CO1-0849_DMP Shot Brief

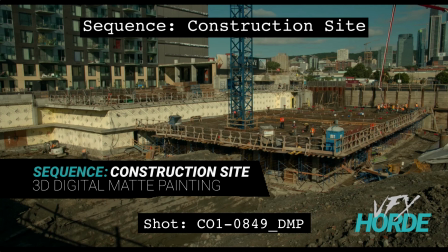This is Garrett Fry, the construction site sequence lead for 3D digital map painting, and we're taking a look at shot 849.
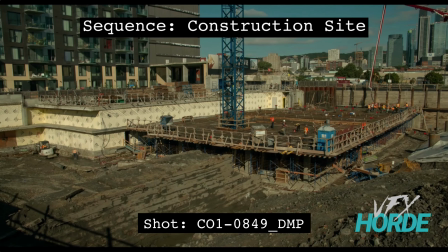So let's go ahead and play that.
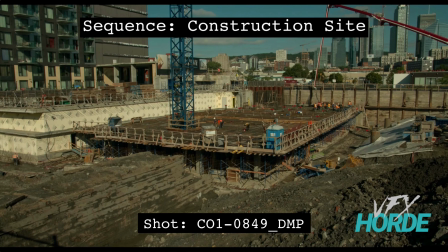And you can see we're panning over to the right here, and we're looking at the central part of the construction site. So the areas that we're going to need to fill in with more construction materials is the available open spots.
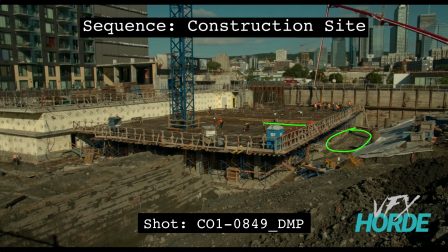So we have this area right here. We have this area right here in the middle. And then we have this area throughout here. And then we have some area over here that's more at the head of the shot.
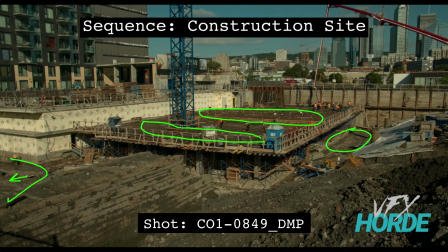So as the construction site is getting more and more built up, there's less and less space available to put things. However, we have been given that note to place more things in the open areas because it needs to feel really full.
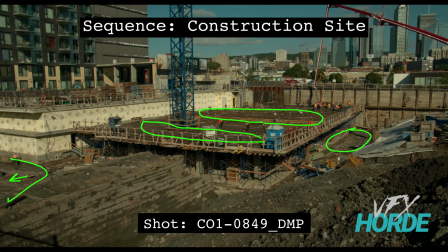So you do have several different areas to do that in. What I would suggest not doing is putting in objects right where there are people, because you're going to have to roto those people, and if you do, that's additional work.
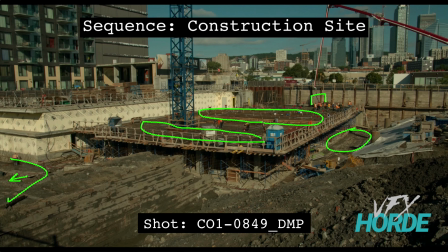You have several other areas that you can put things into where you're actually hitting the note and you're not creating more work for yourself or for other people. So go ahead and pick one of these locations to do that in, and that would be great.
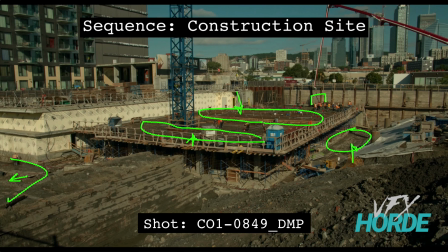So let's go ahead and take a look at the head of this shot here.
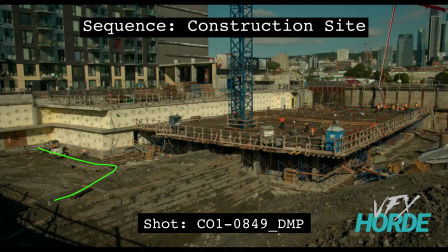So you can see we have this area also down here as well that you can add things into. It's a big gravel area. So for this shot, you can see that the lighting for this shot is kind of coming, it's kind of coming this way into this shot.
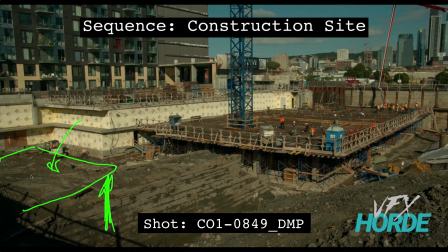And so there's not a lot of shadows because the shadows are kind of hiding behind all of the objects. So you're just getting little slivers of shadows here and there. So you can see this little slivers of shadows under this piece of equipment here,
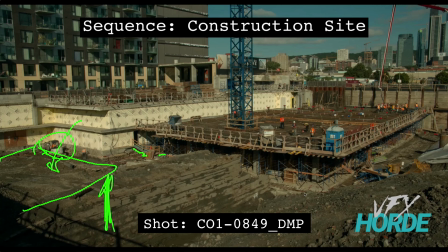under this little walkway, and so you can see it in little tiny select areas. So all the visual cues that you're used to using to make an object feel placed in 3 dimensions, you're not going to have those as much. You're going to have to be much more subtle to those.
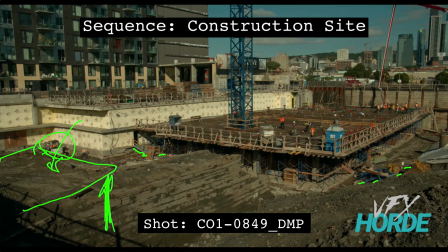So you'll have to integrate them in a way, and then make sure you put a little tiny contact shadow if it's appropriate, and make sure you're placing it in a way that it feels really natural and looks like it's always been there.
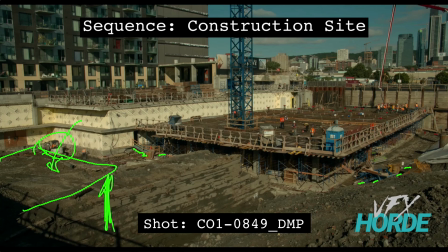So also when you're doing this, make sure that you're not, especially up on this in this area right here, that you're not putting any like really big machinery up here, because you have to think of the appropriateness of the location and what you're putting on there.
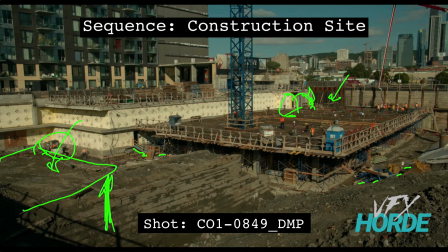So right now I don't see any large machinery, and if they had, like a big tractor or something in here, then how would they get this tractor in and out, or how would they move it? And so so they don't, but they do have, like, these little medium sized,
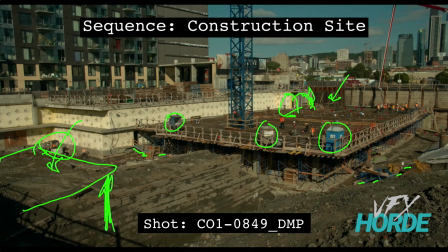the small boxes and things like that can be peppered throughout this top. Also, other things like construction equipment or, whatever can be placed up here. So think about the appropriateness of what you are adding to the shot and where you're putting it.
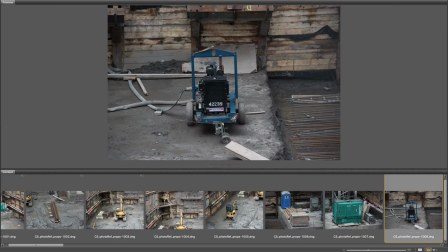Before you jump into your shot, it's a good idea to review the library of construction site materials.
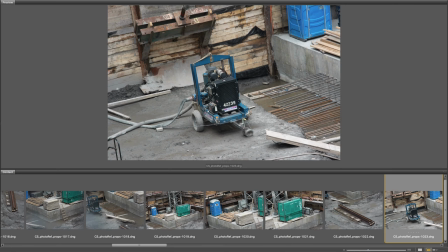Do a bunch of quick matte painting tests by dragging photos into your shot and doing quick integrations.
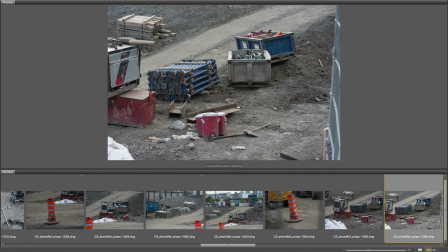You will soon be able to discern the appropriate reference you should use for your shot.